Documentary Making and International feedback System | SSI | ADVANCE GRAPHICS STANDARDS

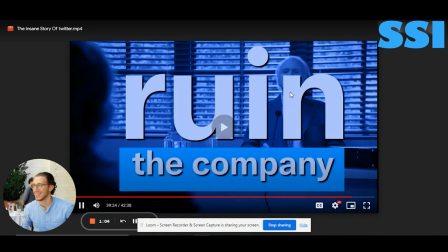free to change his mind okay this one okay okay
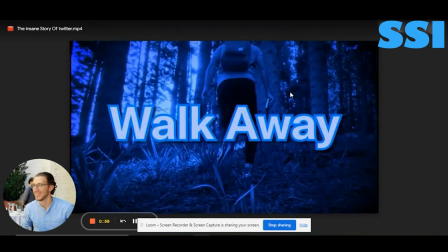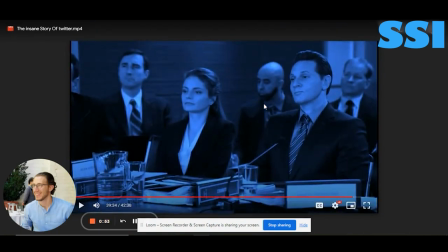okay like it's too fast okay it's too fast keep a little bit the pace of the text it's too fast people will not read it and
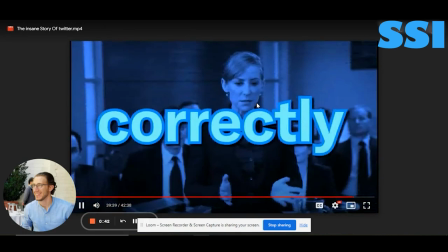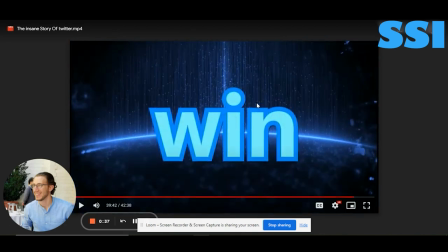here you change the color grading I'm not sure why so
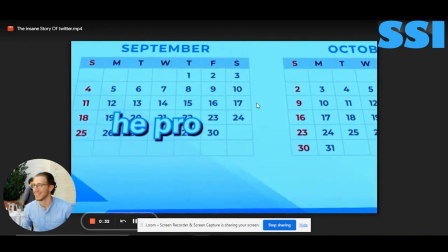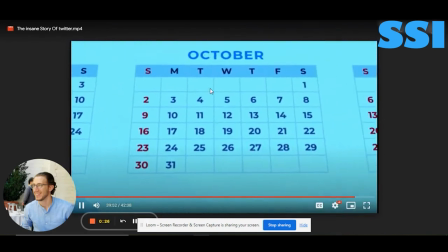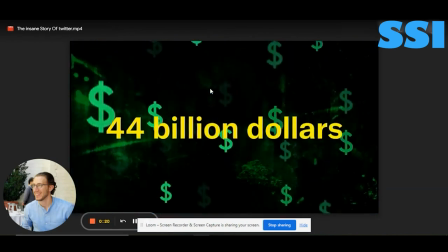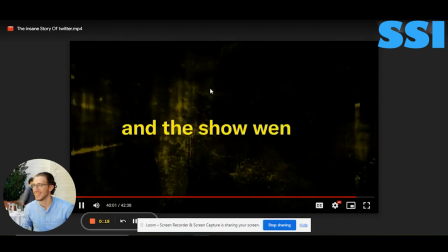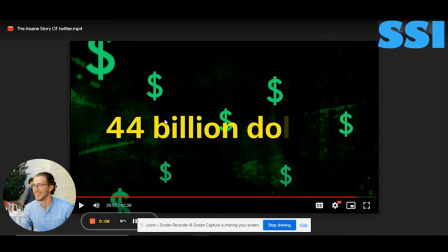here for example instead of the text you can show Elon musk entering the Twitter headquarters with the sync the famous sync footage
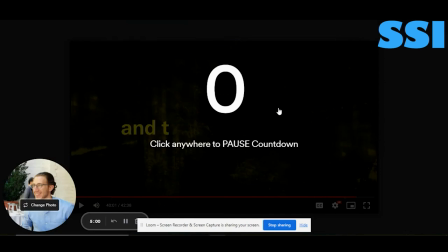okay instead of this so to continuous chapter 6
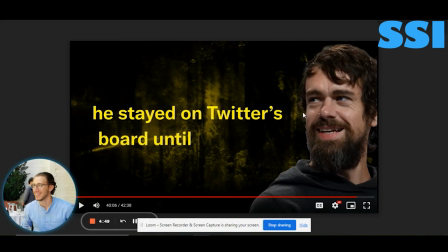SFX sound is really annoying no need to so
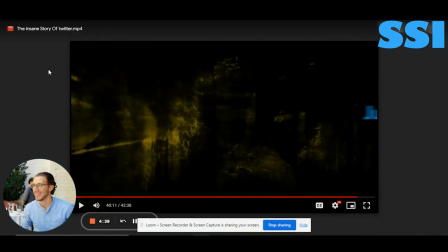here here this part is very rushed okay it's only basic like text why are you doing this is other put some scenes make it more dynamic this is basic stuff I
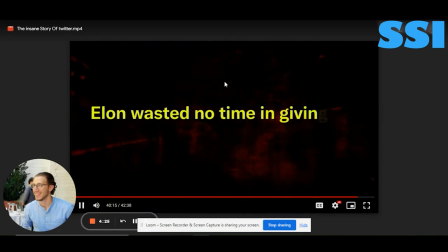mean this part starting from 40 it really really obvious that it was done like five minutes like a common let's finish this project it's not properly done please
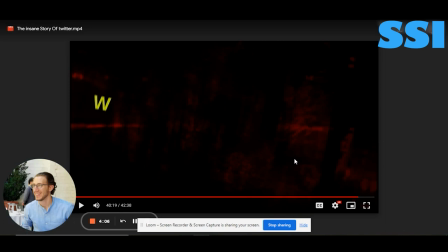do it the same quality as before use dynamic scene and interactions and engaging texts because this is very bad put
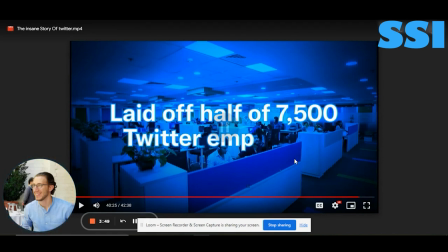the news of the layoff put the news of elon musk here like instead of writing all this text here
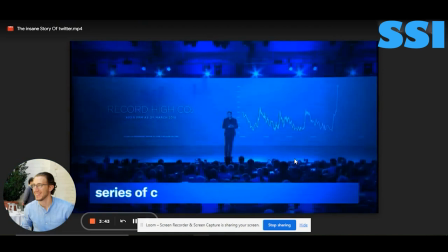just you for example chaotic product announcement here
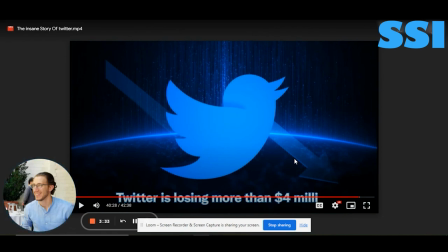losing four million dollars why are you you're writing the same text
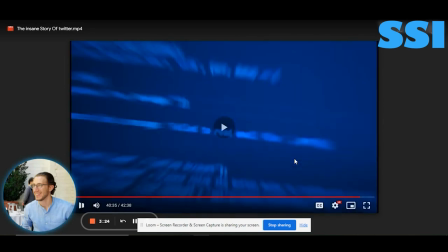for example here the rebooting volume no
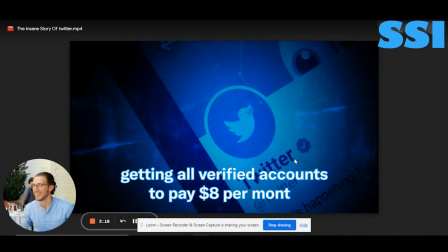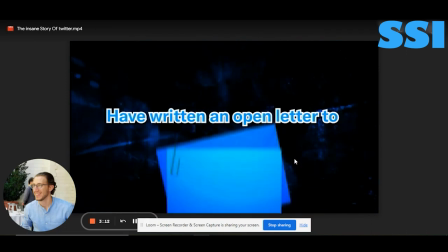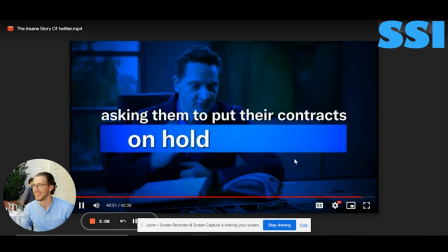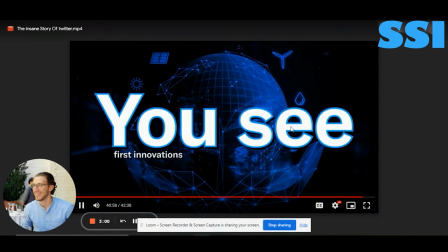need no need to to to mention all this text here
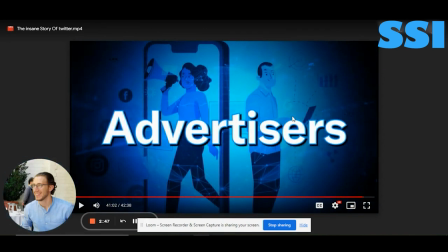like put off scenes of celebrities and and and people on twitter and everybody criticizing elon musk about all this decision put some tweets of him of people criticizing him
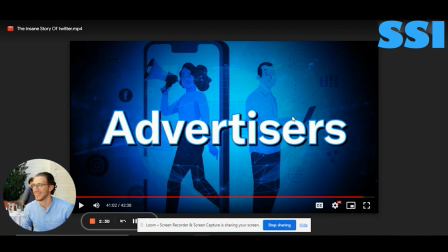important people celebrities criticizing him influencers okay like
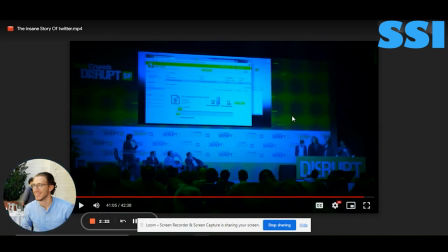this is very important and it was trending so use the trends use the news use the the content available you are doing basic stuff for the most important part of the movie put